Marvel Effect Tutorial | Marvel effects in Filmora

In this video, I will tell you how you can create your magical effect using Filmora. I'll tell you step by step of this process which I did right now.
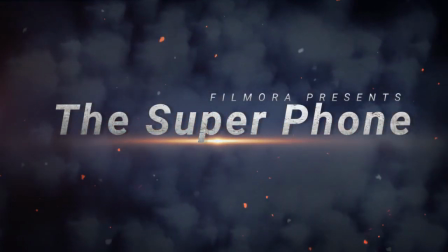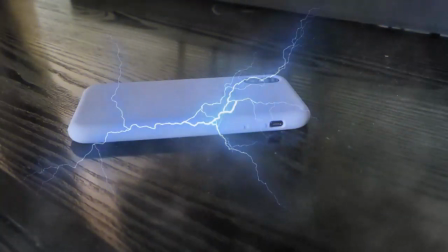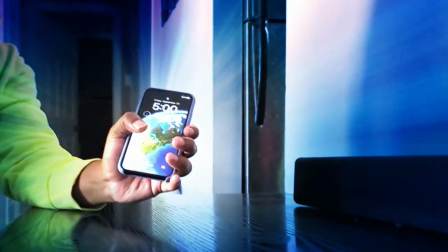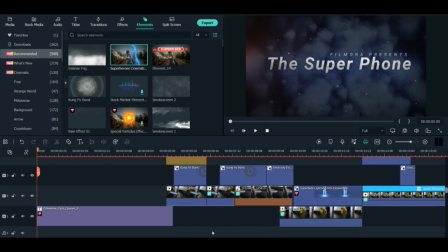[0:25]
So I'll tell you how exactly I made that super phone trailer. So this is my Filmora home screen. So this is so easy. It took me a little time, but it is super easy because I don't have to do everything from scratch.
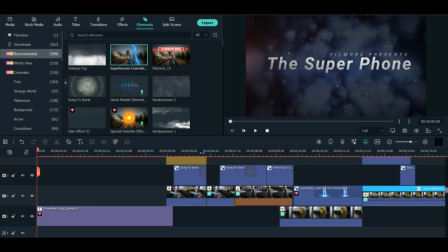[0:38]
Every preset I got it in Filmora. And to be honest, this is the best software which I'm using it for all my visual effects plus all my video editing in day-to-day life.
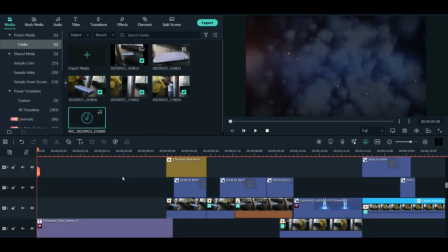[0:47]
So here how I did it. First, I uploaded all the clips here, and I needed first clip to be phone resting on the table. And then I needed the second clip to be phone standing and third clip to be phone coming to me. So I created three clips individually and put it together in Filmora.
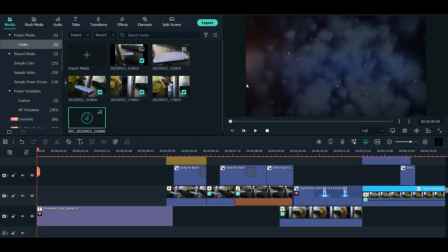[1:06]
So before starting, I just needed the intro. So this is how my intro looked. So for the intro to look more cinematic, I just search in the title style. I just put epic. For the cinematic, most of the trailer you'll get in the epic. So you write the epic and it will do for you.
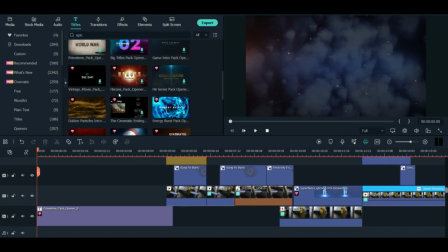[1:22]
So you will see lot and lot of different kind of introduction in cinematic forms.
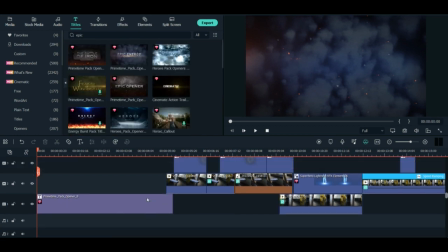[1:27]
So I use this one, prime time pack. So I just put it here, drag it down. I use this chromatic effect first.
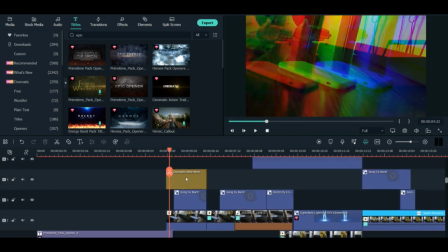[1:33]
So you can see all the details here. I use the chromatic aberration. So it is here in the effect. You just search here chromatic and you will see this was the effect which I use here.
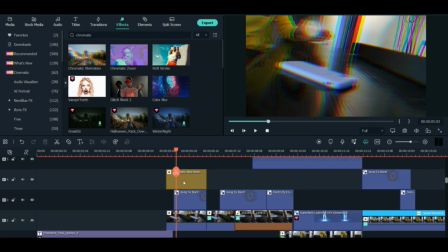[1:45]
And then for the wind, I use this. I use the Kung Fu Burst and I put it there on the bottom.
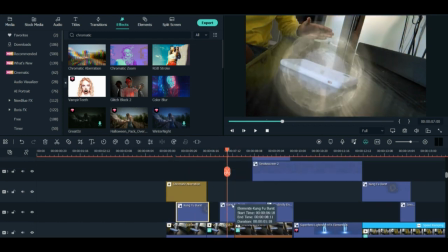[1:52]
Use this Kung Fu effect in the second clip as well, where the phone was resting, so that to make a power to it so that the phone is moving.
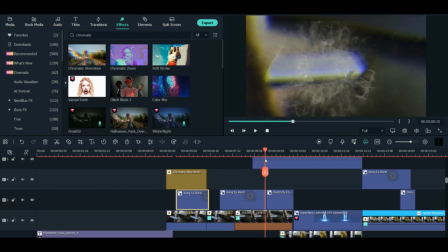[1:59]
So I did this effect here, and then I'm moving forward. I just put the electricity effect here.
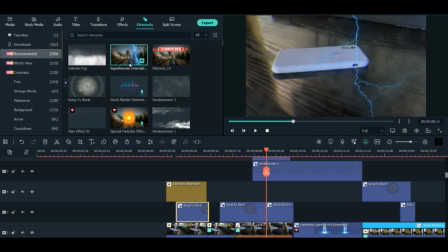[2:04]
You can see, and for the electricity, you can go and search in the elements, and right here, it's here, superhero cinematic.
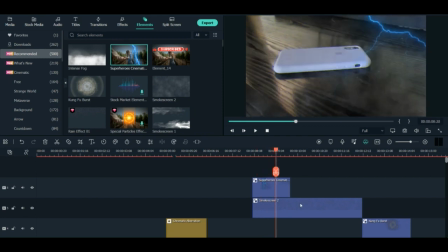[2:11]
So this is the electric effect I used. And then you can use the all kind of different for the screen to look more visually convincing. You can use the smoke. So I use the smoke here. You can get all the intense fog and smoke here.
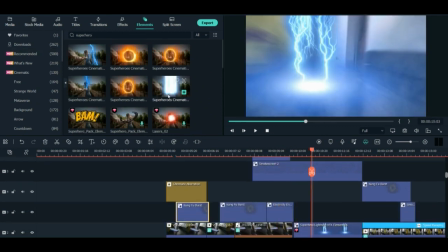[2:24]
And then now I move to the final, and here this is a superhero cinematic landing effect. I use this one to cover the phone so that the phone is charged up and it feels like a super phone. So this is the effect which I use here.
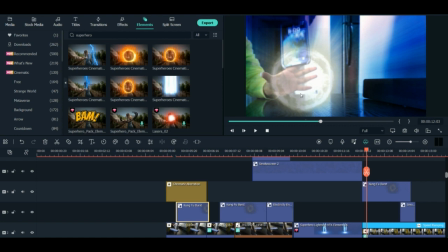[2:37]
And then after this, I again use the Kung Fu Burst, because my hand is, this is the last part where I try to pull the phone with the power to myself. So this is the Kung Fu Blast effect. I use it here, and my hand is acting as a source of power. So this is the Kung Fu Blast effect I use here.
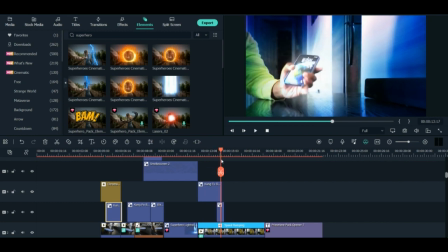[2:55]
And then at the very end, I use this small wind effect. You can see, you can barely notice it, but it's here, right here is a wind effect. So I use it.
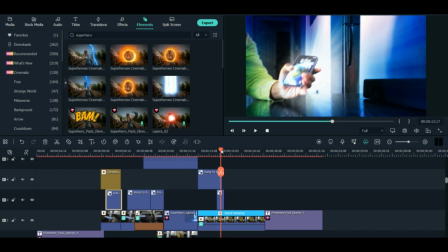[3:05]
So once I grab it, it kind of give me the power of grabbing the phone. So this is how I did it. And this is the, again, the blue screen is again the other effect which I find it here in the effect.
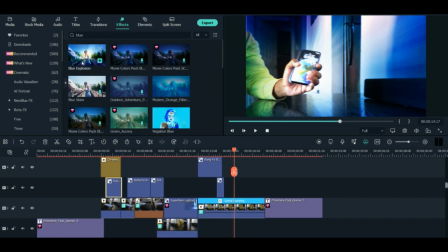[3:19]
So you can write the blue over here and here. So blue explosion, I find it here.
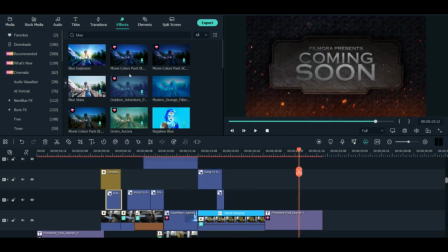[3:23]
And once it is done, I put the ending from the epic titles track.
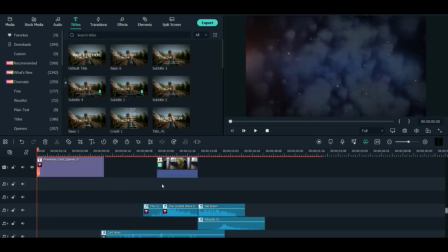[3:28]
I put this ending here. So this is generally it. And now once your clip is ready, you can add the music.
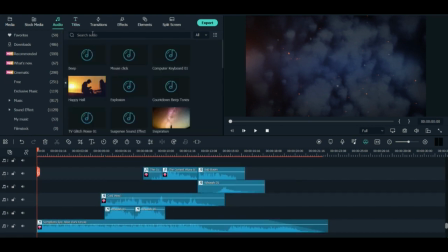[3:35]
So you can have all kind of different audios in the audio file, and then you can search by epic, because you're making kind of cinematic, so you will have a lot of epic kind of music here.
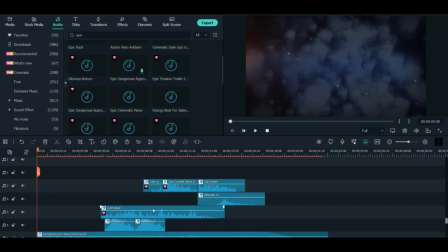[3:47]
You can use this, you can use the wind sound. I use a wind sound as well.
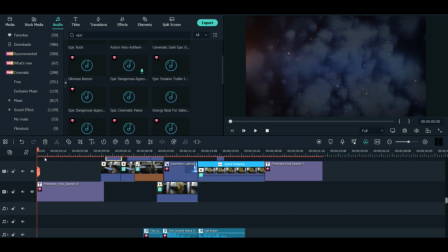[3:51]
I use the different transition sounds, and this is how I made this magic effect.
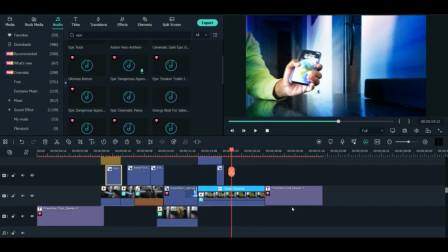[3:58]
I make kind of superhero effect, and which looks really, really good. So if you guys don't have Filmora till now, I'm telling you guys, you're missing a lot in your life. So wasn't that cool, guys?